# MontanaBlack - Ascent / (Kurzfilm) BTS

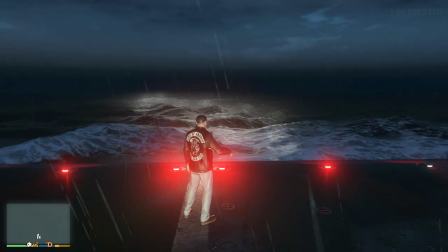4s
Bevor das Jahr zu Ende geht, nochmal ein kleines Behind the Scenes von Montana Black Ascent.
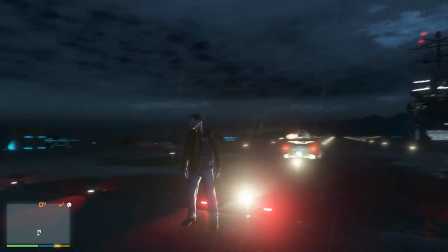10s
Wie habe ich das gemacht und was waren meine Hintergedanken dabei? Ein paar Einblicke jetzt. Ja, ihr kennt bestimmt das Video Montana Black meets Water White.
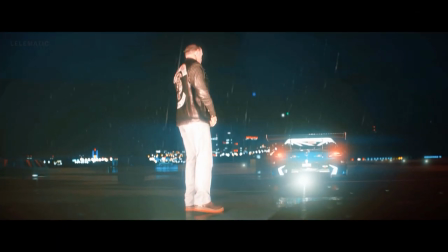18s
Ein bisschen so in die Richtung geht das auch, aber ich wollte jetzt noch ein bisschen mehr Story reinbringen. Ein paar kleine Details, die die aufmerksamen Zuschauer von Montana Black vielleicht sogar kennen würden.
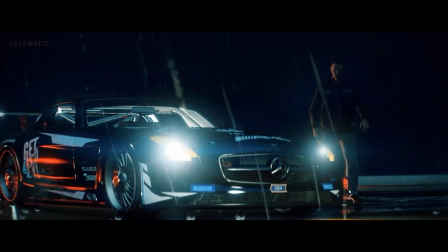27s
Und deswegen in diesem Video also Montana Black, wie er in sein AMG steigt. Das kennen wir schon ein bisschen und dann seine geschichte noch mal neu erlebt
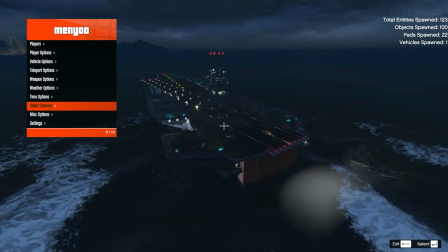38s
ja und wie man sehen kann ist diese location ein airport carrier also keine lange strecke sondern einfach nur eine kleine insel für das landen von flugzeugen
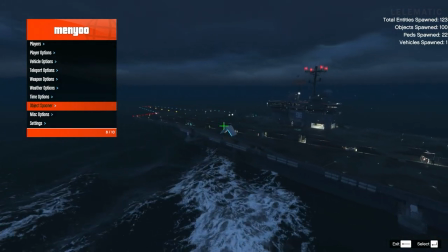46s
und die habe ich so ein bisschen erweitert da kommen wir später noch mal drauf zurück aber hier noch mal der kleine überblick vom ganzen set haben also
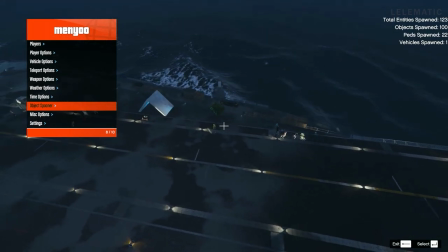54s
mehrere stationen jede einzeln beleuchtet also
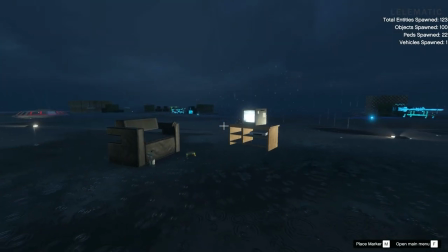61s
wir starten hier auf der Couch wo Montana Black noch mit seinem Gameboy spielt oder was es auch immer sein mag.
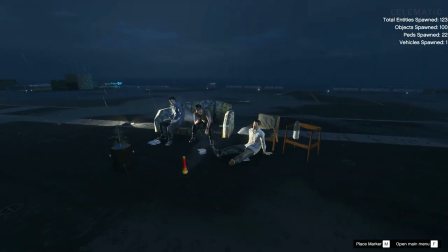66s
Wir können hier auch noch mal gut sehen wie das aussieht vor dem Grafikmod und nach dem Grafikmod. Das ist ein riesen Unterschied. Deswegen würde ich euch auch empfehlen, falls eure Hardware das zulässt, packt ein Grafikmod drauf.
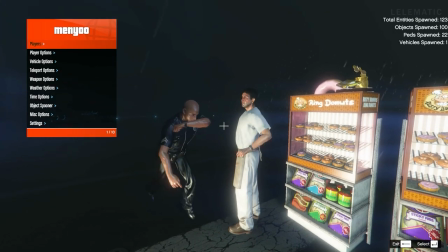78s
Die große Schwierigkeit bei dem Video war, das werden sicherlich einige GTA Spieler kennen, vielleicht auch nur ein paar wenige,
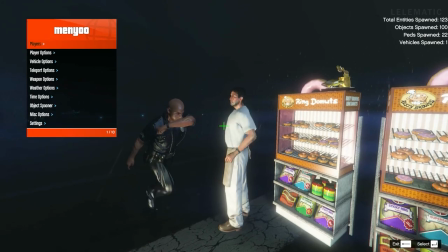84s
wie habe ich das gemacht, dass die Animationen im letzten Frame stehen bleiben.
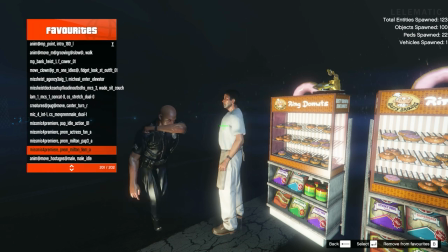88s
Ich habe die Animation ausgewählt und musste dann bei jedem einstellen, Stay in Last Frame und nicht loopen.
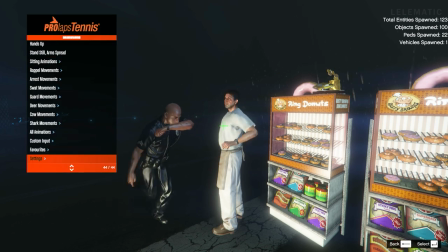95s
Und ich habe es natürlich alles gespeichert und so und habe dann herausgefunden, ich muss, wenn ich das Set neu lade, ist es alles auf Loop gestellt.
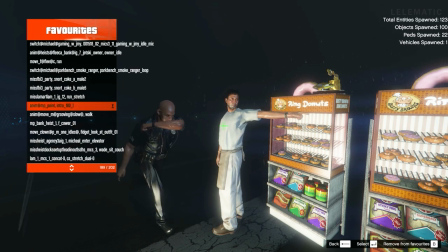102s
Ich muss dann wieder umstellen auf Stay in Last Frame bei jeder Animation.
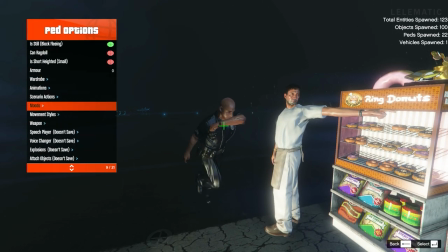106s
Deswegen habe ich mir die also gespeichert bei den ganzen Schauspielern hier und die dann nochmal in Stay in Last Frame gemacht.
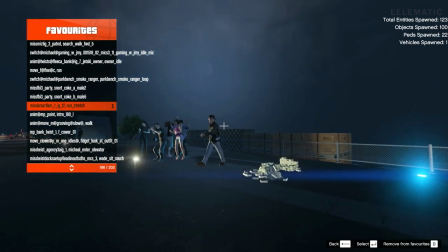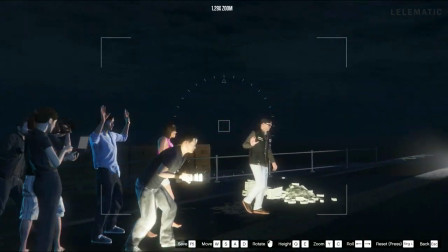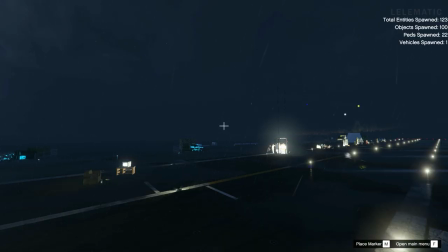126s
Nachdem also alle Sets aufgebaut waren, kam jetzt das Licht dazu, was ich noch extra hinzugefügt habe.
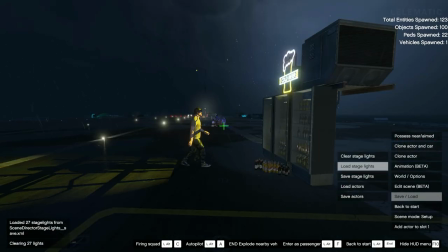132s
Also wir können ja sehen, so ein bisschen ein Glow bei der Bier-Szene von Montana Black. Ja, er läuft ja gerade noch so entspannt her.
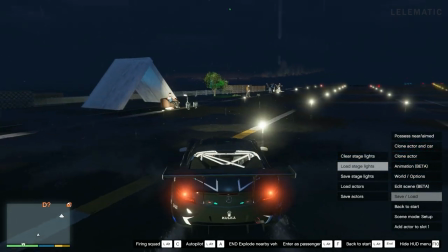141s
Und da haben wir noch bei jedem Set ein einzelnes Licht hinzugefügt. Als nächstes kam da der Wagen hinzu, der natürlich durch die ganze Szenerie durchfahren sollte.
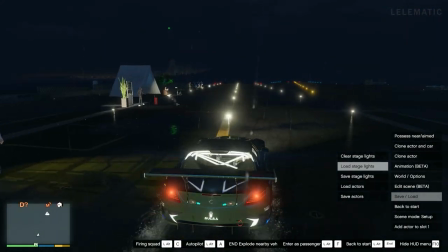149s
Da habe ich eine Animation genommen, die direkt das Auto nimmt und das einfach durchfahren lässt.
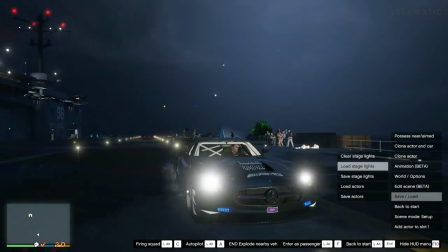153s
Also Standardgeschwindigkeit, 130 kmh vielleicht. Oder ein bisschen weniger, glaube ich sogar.
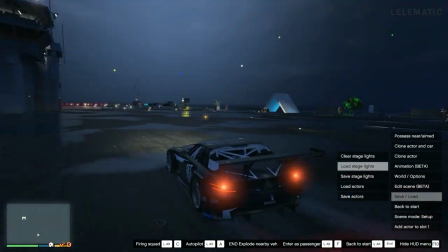159s
Und ich war gar nicht mehr beteiligt. Konnte mich auf das Wetter konzentrieren, auf die Außenlichtverhältnisse.
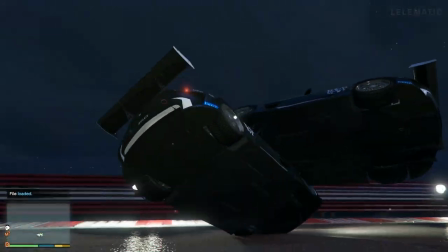163s
Und wie man auch sehen kann, es gab auch ein paar Fails.
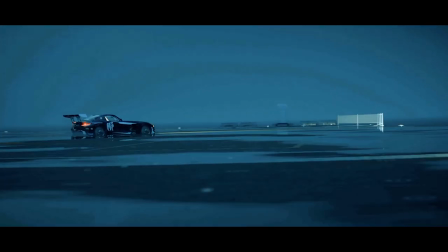168s
Bei so einem Video wäre es natürlich auch cool, wenn die Autoaufnahmen ein bisschen shaky aussehen.
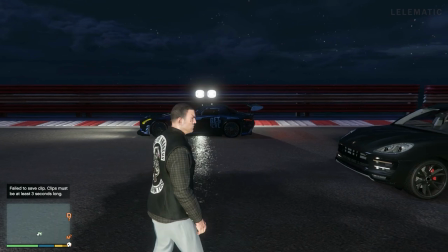173s
Dass man sieht, das war alles ziemlich schnell, was da gerade noch passiert ist. Deswegen habe ich hier ein zweites Kameraauto genommen.
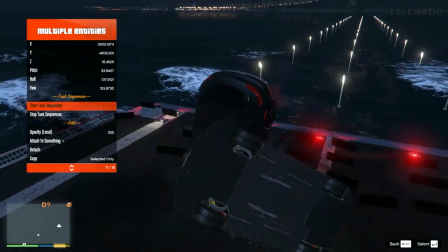182s
Ja, also letztendlich ziemlich simpel gemacht. Einfach ein paar Lichter ins Meer gesetzt und dann sieht es halt so aus, als ob das eine lange Strecke wäre.
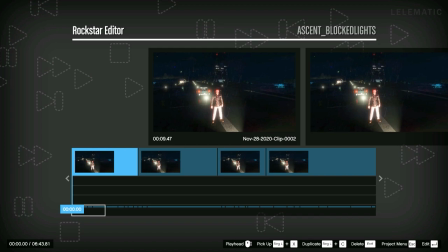190s
Ja, nachdem also alles im Kasten war, musste das alles bearbeitet werden mit dem Rockstar Editor, womit man Schnelligkeit einstellen kann, Keyframes, Animationen.
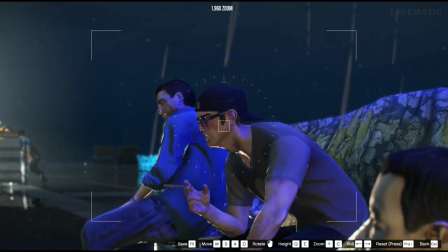200s
Und da gab es halt diese eine lange Szene,
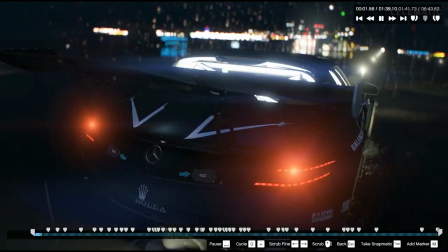202s
wo die ganze Action halt passiert ist und die musste halt perfekt sein. und ich wollte halt, dass das Auto sich immer um diese Schauplätze bewegt,
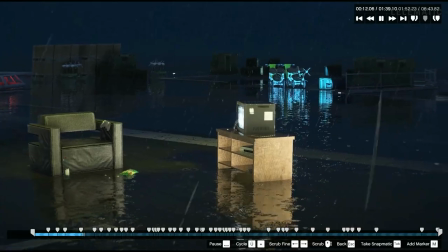210s
einmal umkreist, dann mit einem Kameraschwenk auf das nächste kommt und immer so weiter.
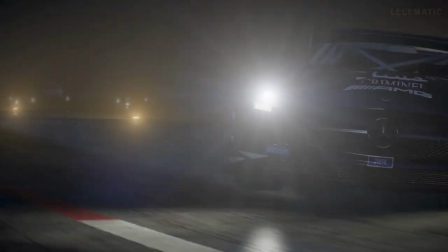216s
Dann habe ich das Ganze exportiert und nochmal in Premiere und After Effects ein bisschen nachbearbeitet, Sounddesign hinzugefügt, Post-Production, das heißt noch ein bisschen Effekte.
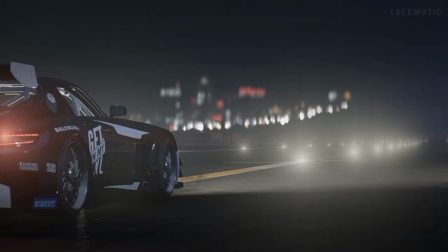225s
In After Effects wurde diese ganze Szenerie nochmal bearbeitet.
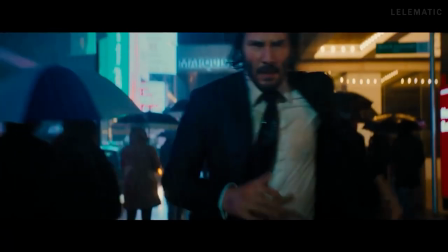233s
2021 gibt es dann als nächstes großes Projekt John Wick, der Film gedreht in GTA.
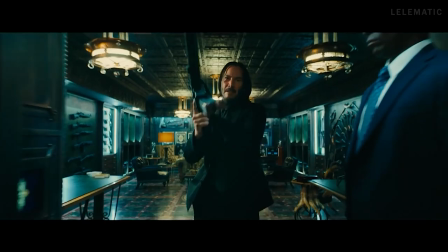239s
Ich hoffe, das gefällt euch und bleibt bitte alle gesund. Bis zum nächsten Jahr.